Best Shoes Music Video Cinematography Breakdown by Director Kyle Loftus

Yeah, my focus with everything that we did here was always shoot it like that so I could get as much just like not necessarily diesel like all the details just die out in the shadows um but yeah it was just like opposite to the camera just going beaming down um obviously you guys are seeing um you know the shots of her kind of walking in that stuff we we shot some other stuff too but that was really really easy um again we kind of just blasted some light in from the side um just threw a softbox on it light down um again i think i think we actually used two aperture
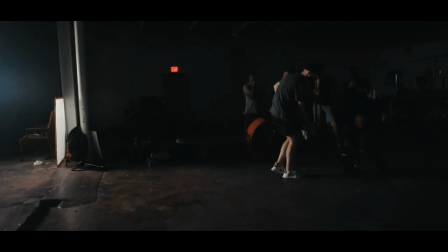16:11 120ds Just because we had like a long point of her walking that we wanted to cover and we just wanted to kind of get it all in one Take kind
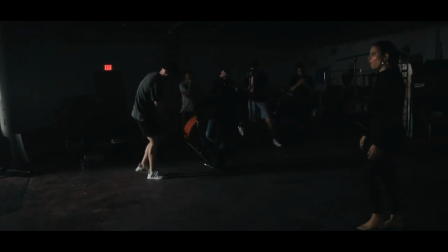16:18 of thing We lit it top down Just to get the edge like you don't want to light this stuff like straight from the side or whatever because it looks too like Documentary-ish like here's Especially like the surface too. It's gonna be super reflective.
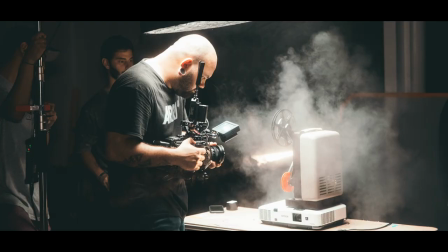16:35 I didn't even think about it. It was just like We're gonna do it.
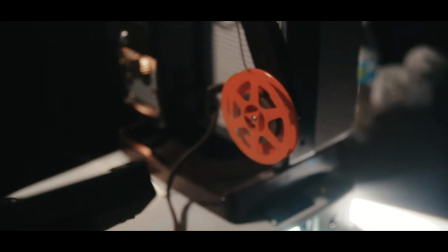16:39 That's it um because it just gave everything a nice texture it still looked ridiculously moody casted the bright amount of shadows um and with the haze and then the light coming out
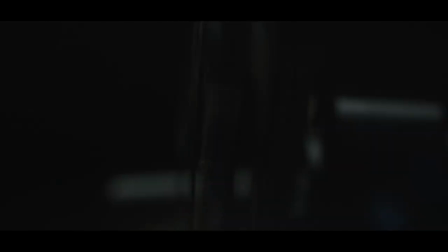16:52 it just worked like i just moved honestly i was just pointing at it and looking for like i went super close up i took the lens off so i could get even more macro type of stuff i went super in and i i think i took way too many shots of this because i was just having way too much fun or haze canister and use that to kind of spray in there right away
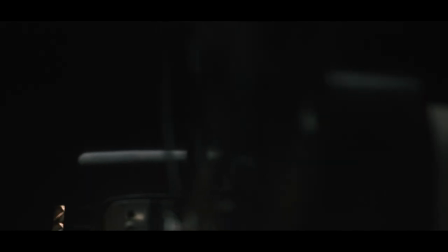17:12 just right into the light and i think that made a huge difference just really having the particles there bringing that light projection out and that light ray just looked really really whoa i was kind of cracked there really really good um but yeah that's pretty much it from there um moving on from that you know we we jumped to uh so we had a wide look and a tight look here casey's sitting on the floor um
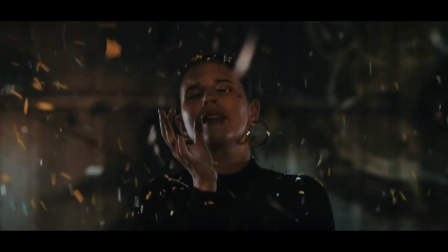17:35 in front of the projection this is kind of the piece we use to tie in the whole video so the why this is what's making sense of all these different spaces you're visiting like the bathtub and the standing part of her in front of projection her at the black box like brings everything together for the viewer um spatially um that was kind of the point of the wide and then also again it just kind of again narrows in on this this feeling of isolation for casey again and she's like alone in these thoughts. Carlos, you wanna kinda talk about some of setting this lighting up?
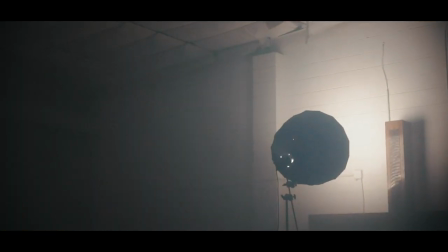18:06 Because we didn't want this to feel just the same as the standing look. You know, this was the look that's kind of, again, tying everything in. This is the main look we're using to weave this kind of story together.
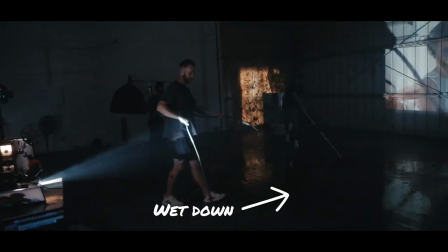18:18 And obviously for the final shot, when all this chaos and confetti's flying, like we need that really to look epic.
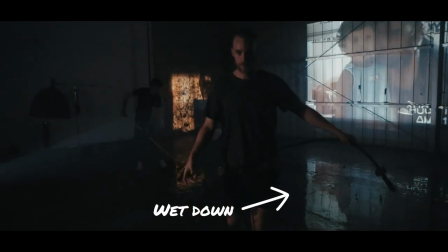18:24 So like we had the, you know, we really wanted to make this special. So yeah, if you wanna talk about that.
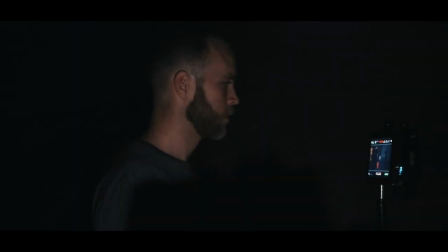18:29 Um, I want to just like, you know, say props on your side for not only directing, but producing this because the production side of this is great. Like every little shot that we did was actually building this set. Like we shot the mirror first in order to like get that out of the way because that doesn't interrupt with anything else. We shot the other thing was behind this set of us that didn't interrupt anything.
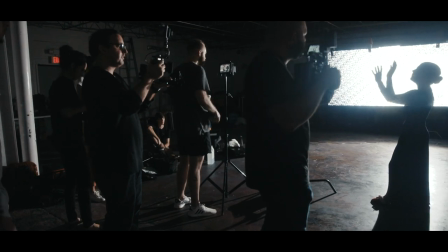18:55 then we started shooting the bench one which was starting to build
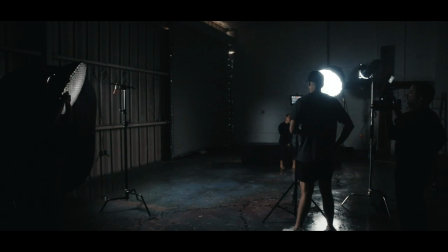19:00 this set yeah kind of uh and the projector scenes like that's we're starting to build it we uh then brought in the tub we did everything tub so
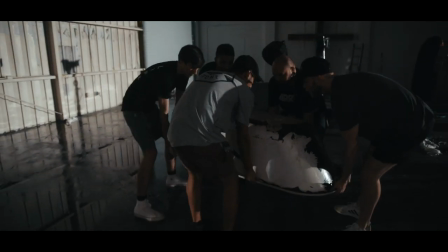19:09 that we could be here in this very spot which was the the photo before because this wasn't and when the floor is flooding when we need it yeah exactly and then the floor like It was getting wet as we need it
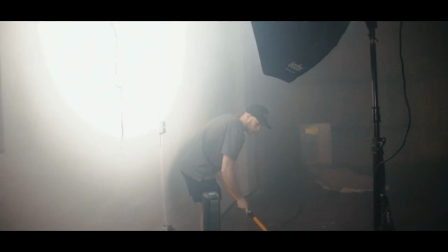19:22 and then so for this one we shot it with a 12 millimeter Lawa to get the whole thing and like in the frame The main shot didn't have those two backlights It was just like the projector light. Yep, and I was pushing the camera to places I didn't want to but it worked perfectly